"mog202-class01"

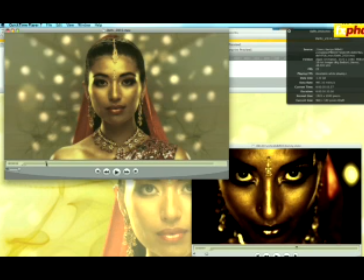251s
We understand that sort of Western venue and what things are going to look like, but it was much more from a different palette, much more alluring, much more romantic for me to try and depict the games coming out of India.
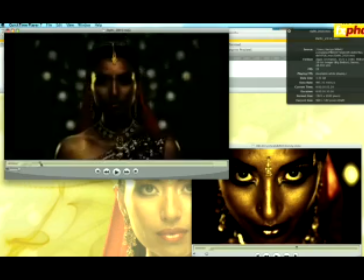264s
You see the girl coming out. We spent a lot of time actually getting her skin golden, so she had this almost goddess feel to her.
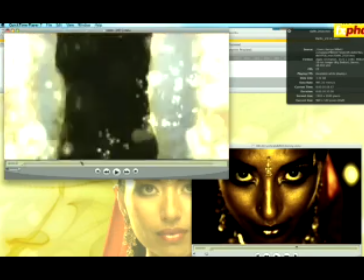271s
And then there's a very graphical sequence coming up. We didn't. I had a budget to shoot the talent, but there wasn't a budget to shoot athletes.
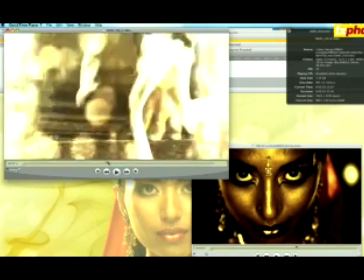280s
I wanted to shoot athletes, but obviously it's very important with a promo to actually show the athletes moving and being part of the action,
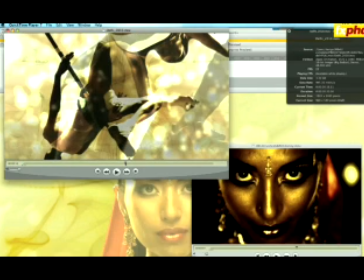288s
the sense of anticipation. But there wasn't a budget to shoot them,
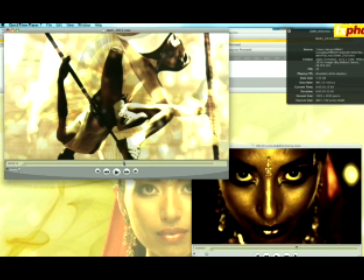293s
so what you do immediately at that point is find a way around that problem so that you don't lose the commission or someone else takes the commission off your hands. So it was like, yep, that's fine. If there's not a budget to shoot athletes, we can get around that.
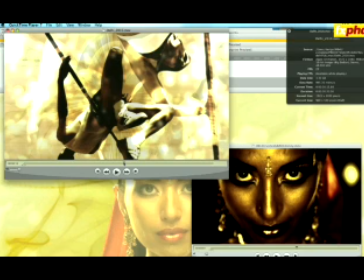305s
In fact, we're going to go to a stock library. We'll source material that's close enough to what we want, and then we'll grade it, we'll rotoscope it, and we'll treat it in a way that you don't really even realize that it's not part of the original fabric. So always come around with ways to make sure that you keep running with the ball rather than let someone else take the initiative off you.
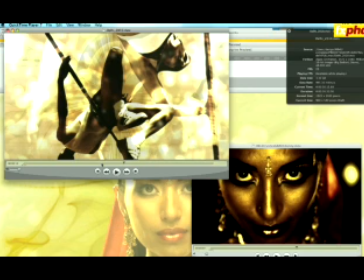325s
And we were very upfront with that, and I think that all clients respond if they find someone very, very positive who wants to take the brief forward. So we found a way to do it within the budget.
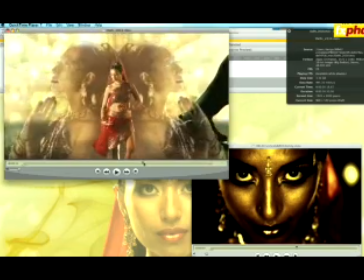335s
We used stock footage, and then from here we then move through to the actual live action footage of the model that I shot as well.
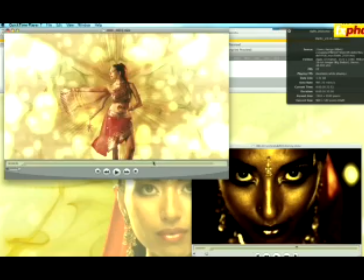344s
And this is the most important piece of the action for me, or part of the action for me.
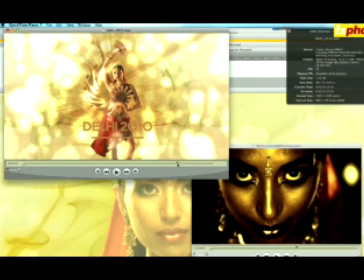349s
She leaves this trail with her hands, which for me was trying to give across an idea of one of those multi-armed Hindu goddesses.
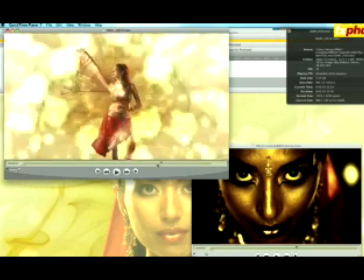356s
And the trail of the arms actually acts as the transition, or the point where the logo dissolves through.
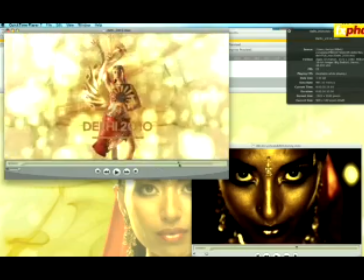363s
So you see here the logo comes round, and we get to this lovely transition.
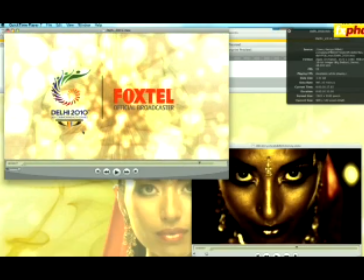368s
I love this logo as well, this logo here. Designed by an Indian company in Delhi itself. I think again it really gives it evokes a spirit of what the games were going to be like coming from that region of the world. So there we go. We get through to our final logos.
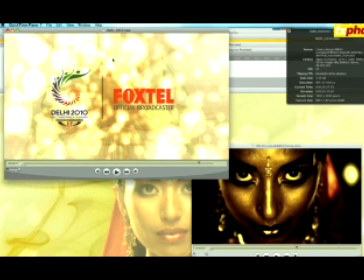384s
We're going to talk a lot more about this and the things that went on behind the scenes to get to this stage in a later class.
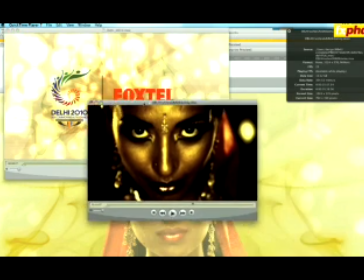391s
For the moment, I'm just rushing across, as I said, giving an overview.
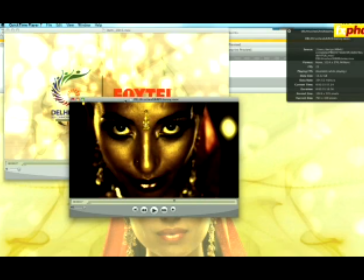395s
Effectively, we're looking at ways of getting a concept through pitch stage, and then as a designer or an art director, or indeed as a director, getting it through to the next stage through shooting, working with a DOP, and finally through the post-production stage to get you to the point whereby you have a finished piece of motion like this.
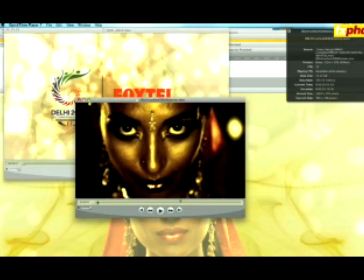414s
It also gives us a chance to look at some of the other things that go on. I guess, I find that I shoot a lot of sequences which I love.
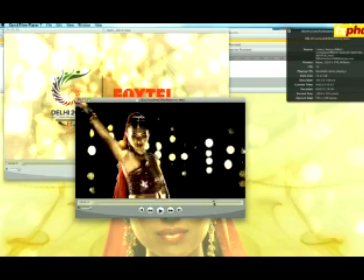423s
I'm very happy with. I think some of these are absolutely beautiful, and there's a point which I find quite strange,
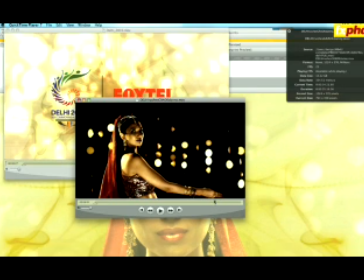428s
but is a very important part of the creative process, where you have to say, well, look, this is nice footage,
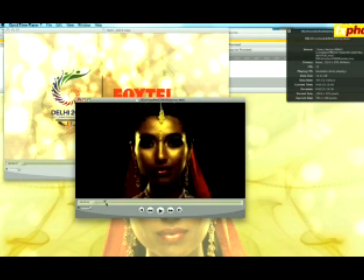433s
this looks great, but it's getting in the way of the narrative,
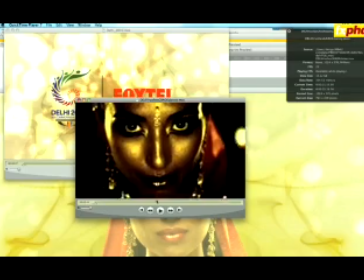436s
so it's going to have to be dropped. So we cut out I cut out quite a large bit of footage from the piece,
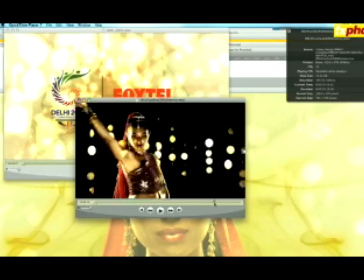444s
and it's interesting to sort of review that after the event.
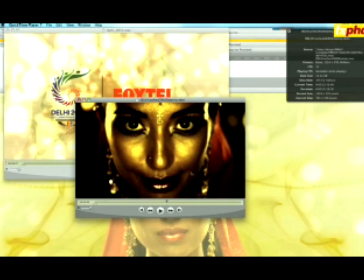448s
Also, we'll talk about grading and the importance of grading in anything that you do. Not only did we apply gold makeup to the model, but also we spent a lot of time in the grade trying to get that golden luster that I was after, which I felt was so important to evoke the spirit of the games,
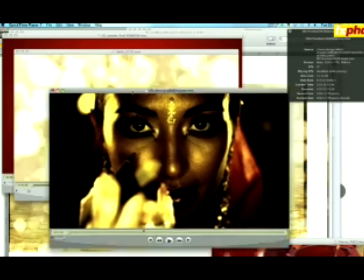466s
or the anticipation for the games. So that's Delhi. As well as that, we're also going to be doing a lot of work with
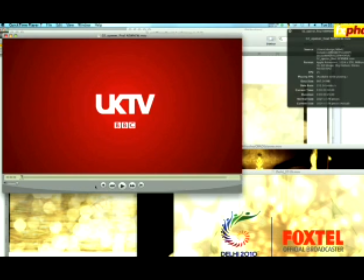474s
a broadcast package that myself and my team at Foxtel designed for BBC's UK TV. It was an extensive broadcast package for a marathon for the sci-fi series Doctor Who, which is actually the world's longest running sci-fi series.